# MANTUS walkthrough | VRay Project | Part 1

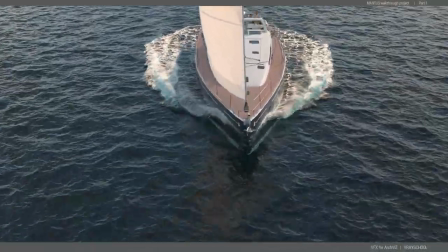out here in the ocean you better be prepared
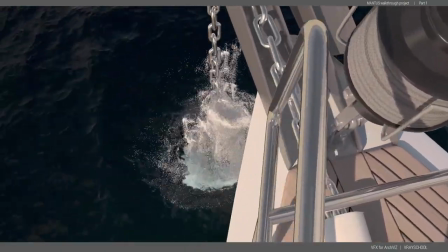secure anchoring
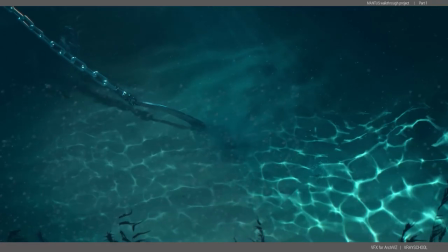is the key to your safety
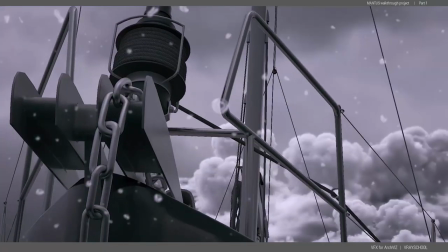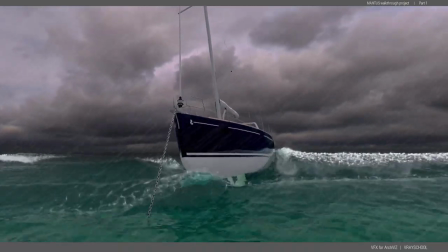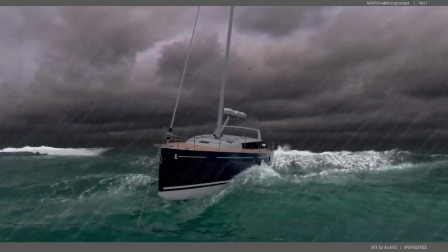is the sailors choice
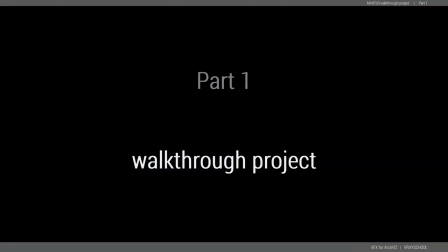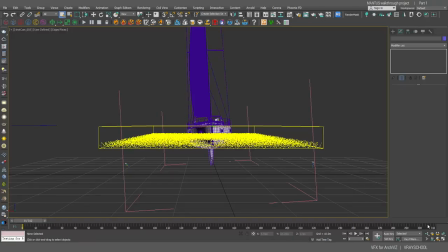hello very users Alexi of V-Ray Guide and this is the first tutorial of 2020 we're
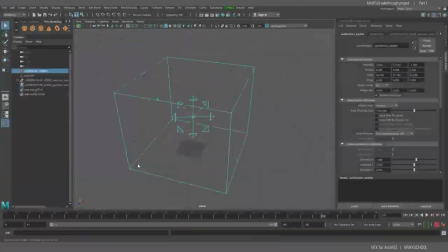going to open it's strong with this amazing walk through this professional project
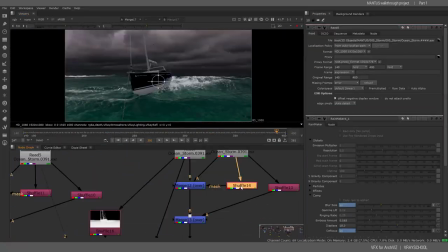what i did with phoenix 3ds max maya nuke photoshop and
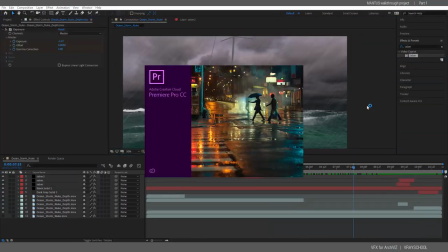after effects and actually premiere pro to assemble the whole thing so stay tuned
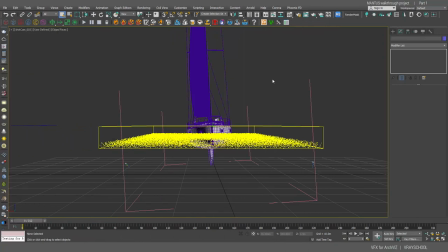we're gonna go through this entire project really quickly in order to give you some cool insights and i'm gonna show you what i did okay so this is the first uh simulation here of the first shot that I did as
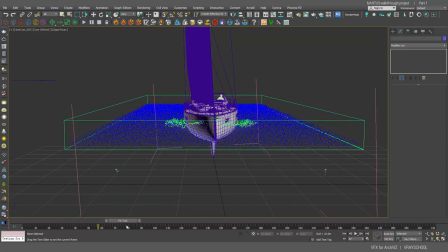you can see here it starts very calm and then starts to gather those waves slowly and I did this camera move that actually flies above that's a trick that I did in order to hide the
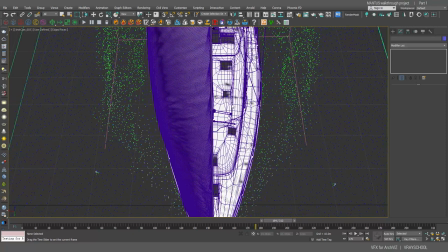trail the ship supposed to have a long trail behind it and
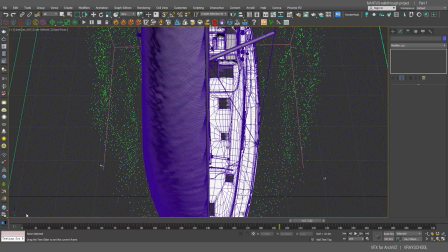when you're getting a straight angle like looking straight at the boat from the beginning you don't really see
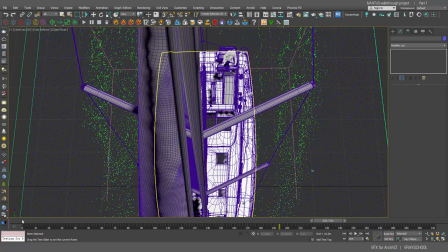that trail it kind of starts a little bit earlier but when you get closer to the boat this is when you start seeing the
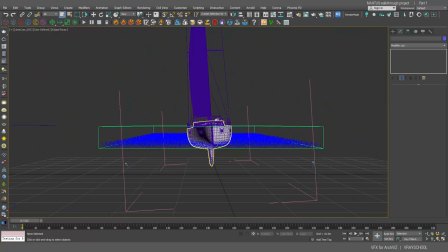trail so I had to tilt it up and that's the frame so when we start like this I don't really see the trail because it's kind of behind the boat but when I'm moving forward with the boat this is where the trail starts to appear okay so I have another cool thing
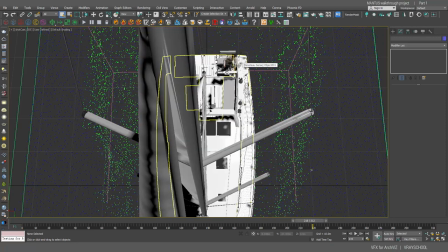on the boat if you guys notice here alright so I have some 3d people that I downloaded from